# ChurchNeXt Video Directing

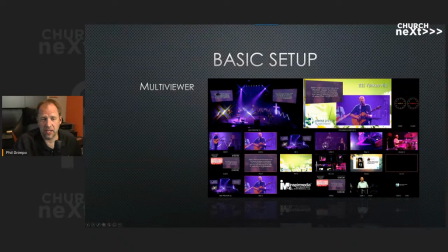If your switcher doesn't have a multi-viewer, you can get third-party multi-viewers. Blackmagic makes them. Decimator makes them. A lot of different companies make multi-viewers. You just have to find a way that you can split your signal so it goes to your multi-viewer and to your switcher with some type of a video hub router or something.
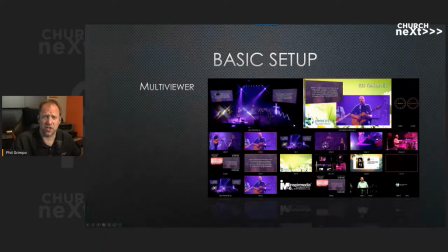But there's some other roll-in switchers we'll talk about later where they just have a touch screen built right into the switcher and everything's all in one unit. So those are pretty nice. But this is what the director is watching all the time. Okay, so we're going to talk about shot composition.
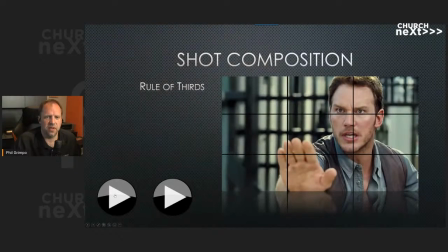And in my PowerPoint here, I do have these 2 play buttons. And these play buttons aren't anything that we're going to look at today, but I will put this PowerPoint and make this available. And these play buttons are some other resources that you can watch online. And I have also, if you go to the ChurchNeXt
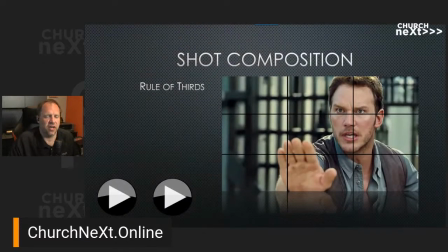.online website, I'm going to have all these resources listed with this webinar. So you can take a look at that. So shot composition, rule of thirds. Basically, you divide your screen up into a tic-tac-toe board of thirds, a top third, lower third, center third, right, center, and left.
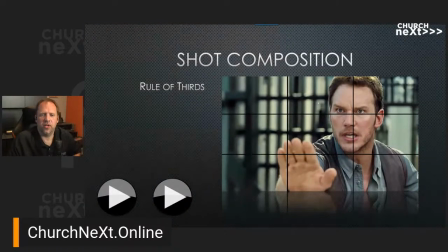And the way we'll typically use this top third is where our eyes go. So like you'll see in this shot here, his eyes are at the 1/3 shot. So if the person is looking dead into the camera, I'll try to do this on my camera, dead into the camera, we're going to keep him pretty much centered.
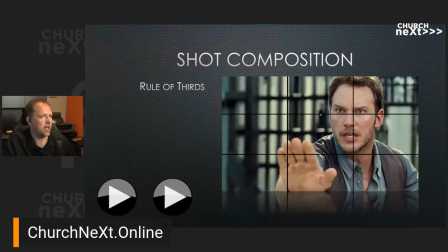But if I'm looking off this way, I'm going to want to move myself to this other side of the frame. So if you can see this, if I'm looking this way, I'm going to be in this side of the frame. So I give some looking room over here, or vice versa over in this. If I'm looking this way, I'm going to put myself on this other third. If I'm looking dead into the camera, I'll be center then.
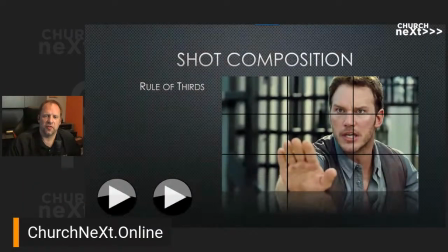Okay. So that's how we use the rule of thirds. And I'll show some pictures of that later. Typically, my eye line, I don't want that to change very much. When we talk about lower thirds, that's stuff we're putting in the lower third portion of the screen.
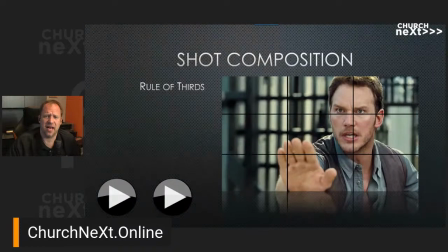We also will talk about headroom. I don't want to have his eyes in the middle. If his eyes are in the middle, we have all this extra headroom on top. We want to get rid of that. So eyes on this third line, often I'll cheat them up a little bit higher like they did here.
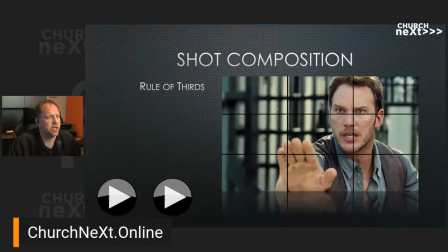And I have two videos here. Sorry, you're not seeing my cursor, are you? I have two videos here that are talking about composition for rule of thirds.
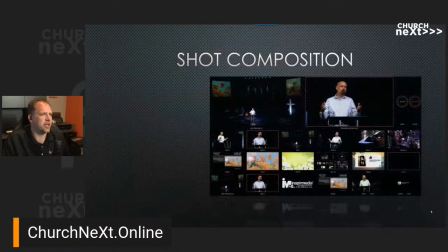So you want to take a look at those. Okay, the next piece here in shot composition is in complementary shots. So what we want to do is create shots that aren't going to go right on top of each other.
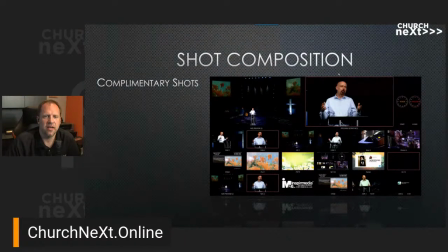So if I look at this picture of our pastor here, I have a shot from the left and the right side. I don't want them to go directly over him. It's almost like he morphs into a person who's looking straight to a person who's looking sideways. I don't want to have that morph or that cut. Kind of feels like a jump cut if you've done post-production.
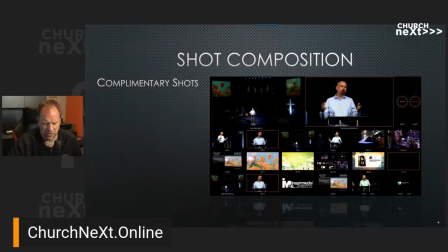So we don't want a jump cut or anything. So what we're going to do, and I can blow this up here a little bit, is here's my shots.
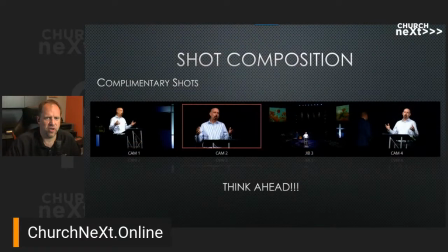So this one, you can see the podium is centered, even though he isn't necessarily centered.
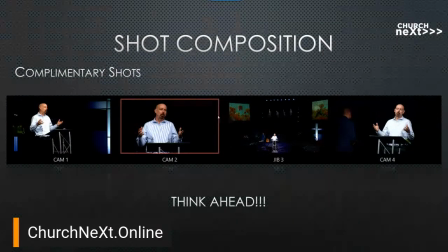And let me see if I can make this bigger for you guys. Even though he isn't necessarily centered because he's leaning back and forth on his feet, the podium is centered. That's our straight on shot when he looks directly into the camera. On my shot over here, where he's looking to what we see as our right, we're going to frame him over on the left side.
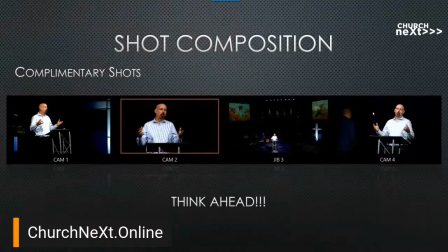And then the opposite of that is this one. When he's looking over here, we're going to frame him to the opposite side. That way, when I go from this shot, my cam 2, to my cam 4, he's going to drop in this negative space right here.
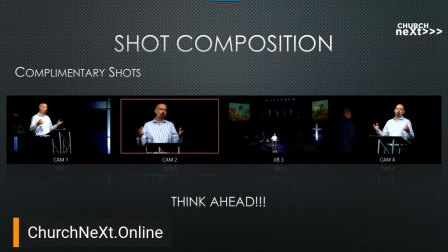So I'm always trying to think ahead. I'm trying to think of what is going to happen next. How do I create some negative space? For instance, if this was a song and I had the singer here in the middle and I want to drop someone else in the middle, I might have to tell my camera person to pan right or pan left to create some negative space.
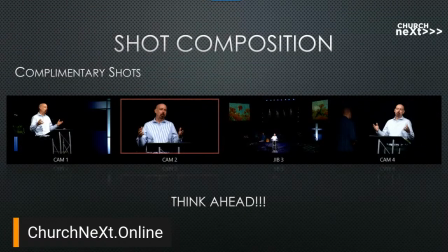Otherwise, you don't want your lead singer to magically morph into the guitar player. Okay. So we're going to try and create some negative space that I can drop the person into.